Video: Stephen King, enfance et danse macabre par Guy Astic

Et de l'autre côté du temps, ce ne sont plus les phrases désincarnées d'un journal
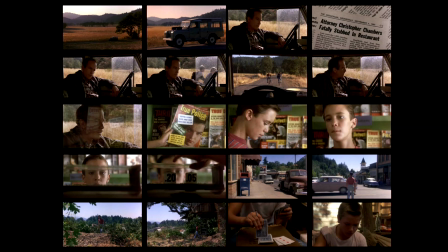(12:29)
qui sont les mots d'un article nécrologique, mais de l'autre côté du temps, ce sont les phrases qui ont une âme, un corps. Ce sont des phrases vibrantes qui sont des accroches tapageuses de magazines, de thrillers, de magazines de polar, etc. Et alors, ce qui est intéressant, il a ouvert son récit, Rob Reiner, le réalisateur, mais très proche de la nouvelle, par ce fondu enchaîné.
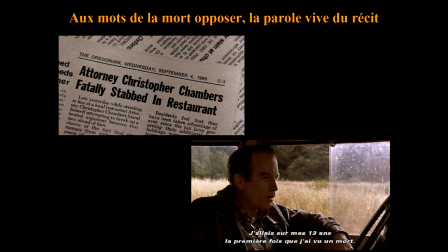(12:53)
Vous voyez, au mot de la mort, opposer la parole vive. Il va terminer son film, non plus par un fondu enchaîné, parce qu'il y a quelque chose qu'il faut résoudre. Donc, le film a commencé par l'annonce de la mort de Chris Chambers, son ami d'enfance, qui est devenu avocat, et il va se terminer au retour à l'âge adulte. Vous l'avez là, l'écrivain.
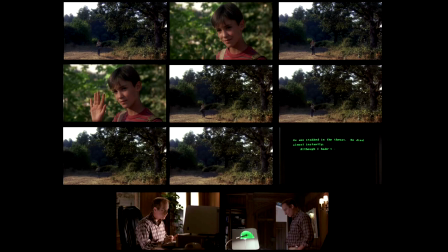(13:15)
Comment faire ? Est-ce qu'on va repartir par un fondu enchaîné ? Non, ça ne suffit pas. Ce qu'il va faire... Le narrateur, sur le point de refermer la parenthèse du passé, doit se débarrasser d'une mort encombrante. On appelle cela faire le deuil. Celle de son ami Chris, devenu avocat. Donc, on était passé par un fondu enchaîné pour passer de l'âge d'homme à l'âge d'enfance, mais pour revenir à l'âge d'homme, il faut travailler à une double disparition. Et pour travailler à cette double disparition, on ne va pas faire un fondu enchaîné, on va faire disparaître à vue le personnage dans le cadre.
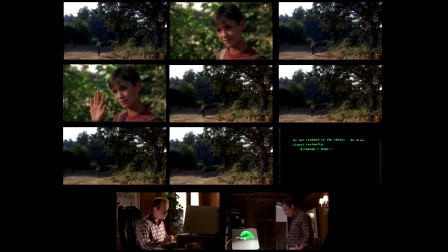(13:49)
C'est-à-dire qu'il se dissout dans le cadre, et vous avez Chris, enfant, qui sort de ce cadre, qui se dissout, qui est véritablement effacé dans le cadre, et en même temps que sa mort est littéralement signifiée, il fut poignardé à la gorge, sa mort fut quasi instantanée. Donc moi je trouve ça, à l'époque ça m'avait bouleversé, c'est en travaillant par la suite, et je pense que de ce fondu enchaîné à cette disparition à vue, on a peut-être quelque chose qui est de l'ordre de cette danse macabre autour de l'enfance. J'y reviendrai. Je vais vous proposer de voir l'extrait numéro 1, qui est l'extrait de Carrie, 1976, film de Brian De Palma.
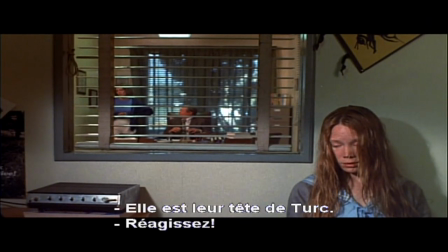(14:35) That's for the girls. Well, Carrie's always been their scapegoat, you know? You'll have to do something. I will.
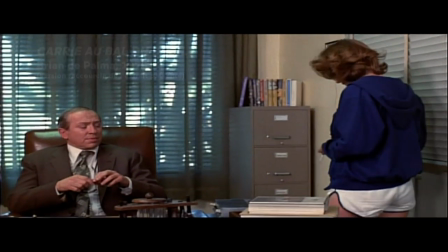(14:41) But see, the thing is, Morty, that I knew how they felt.
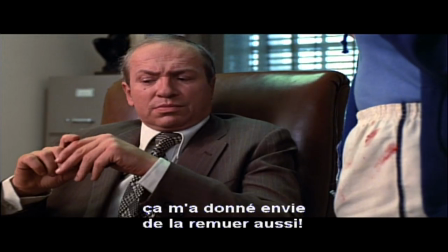(14:46) See, the whole thing just made me want to take her and shake her, too. You know what I mean?
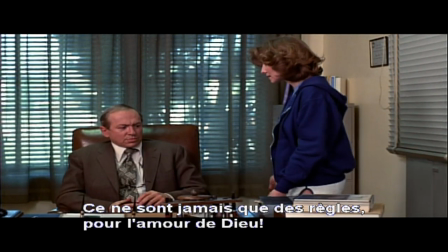(14:52) Mm-hmm. It was just her period, for God's sake. Well, we'll send her home.
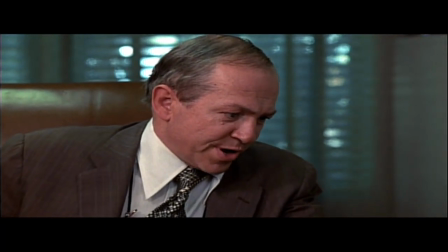(14:57) Miss Finch, you sent in Cassie Wright. It's Carrie White. Pep.
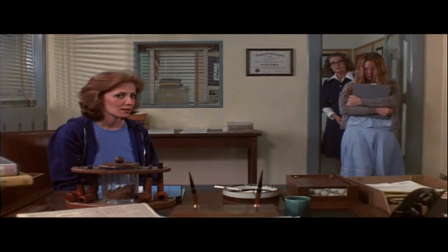(15:06) Come in, Cassie. Carrie. Miss Finch, would you bring in a dismissal slip?
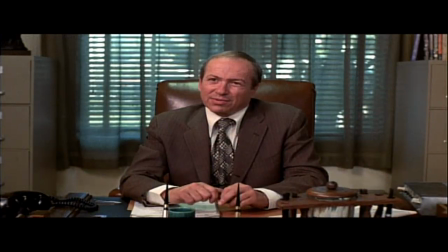(15:14) You thought you might take the rest of the day and go home. Take care of yourself, Cassie.
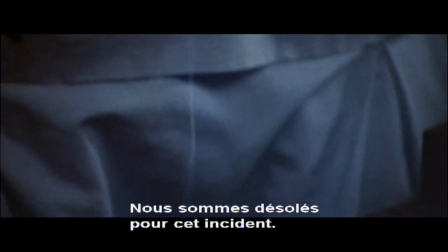(15:23) We're all very sorry about this incident.
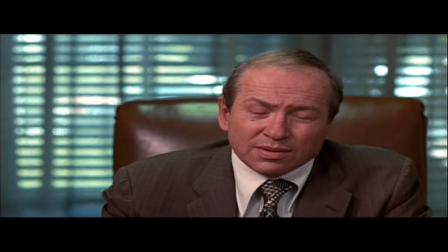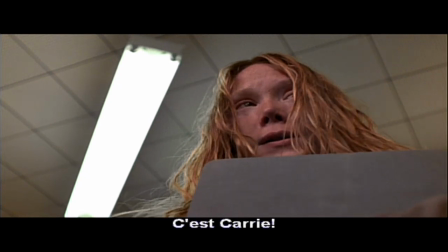(15:32) It's Carrie.
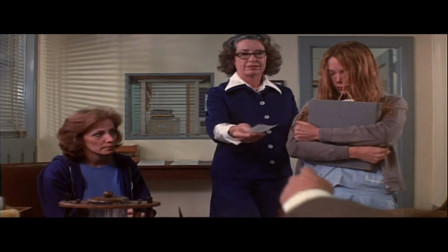(15:37) Thank you.
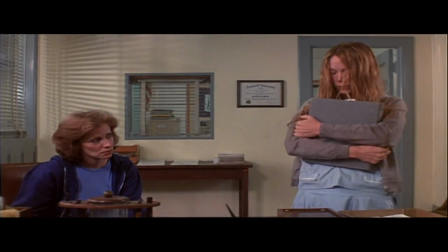(15:42) Would you like to go to the infirmary? Lie down for a while. I think Carrie can go home.
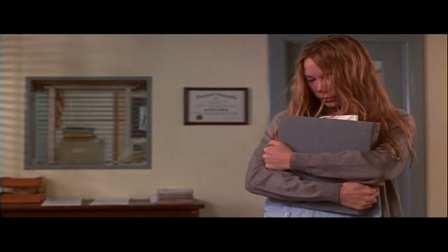(15:51) Would you like a ride? We could call you a cab. I'm sure she can walk home.
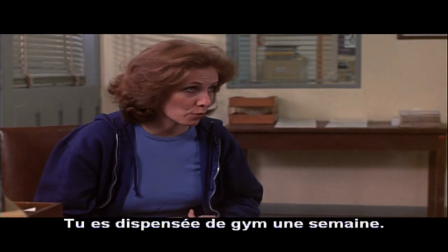(15:57) And Carrie, you're dismissed from gym for a week. Just take study hall instead, okay?
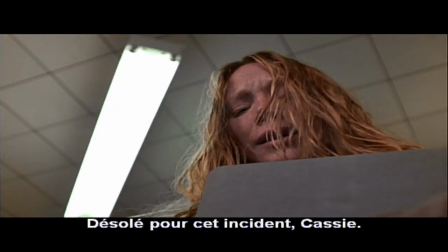(16:04) We're all sorry about this incident, Cassie. It's Carrie!
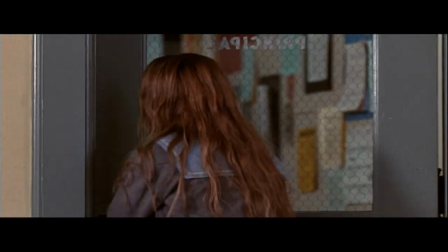Nous sommes dans l'adaptation de 1976 du premier roman publié de Stephen King.
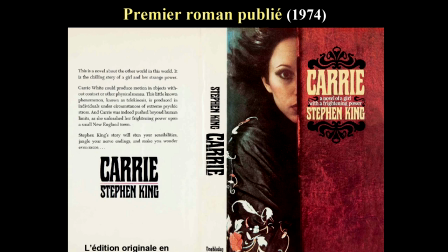(16:20)
Vous savez que ce n'est pas le premier roman qu'il a écrit, mais c'est le premier roman publié en 1974.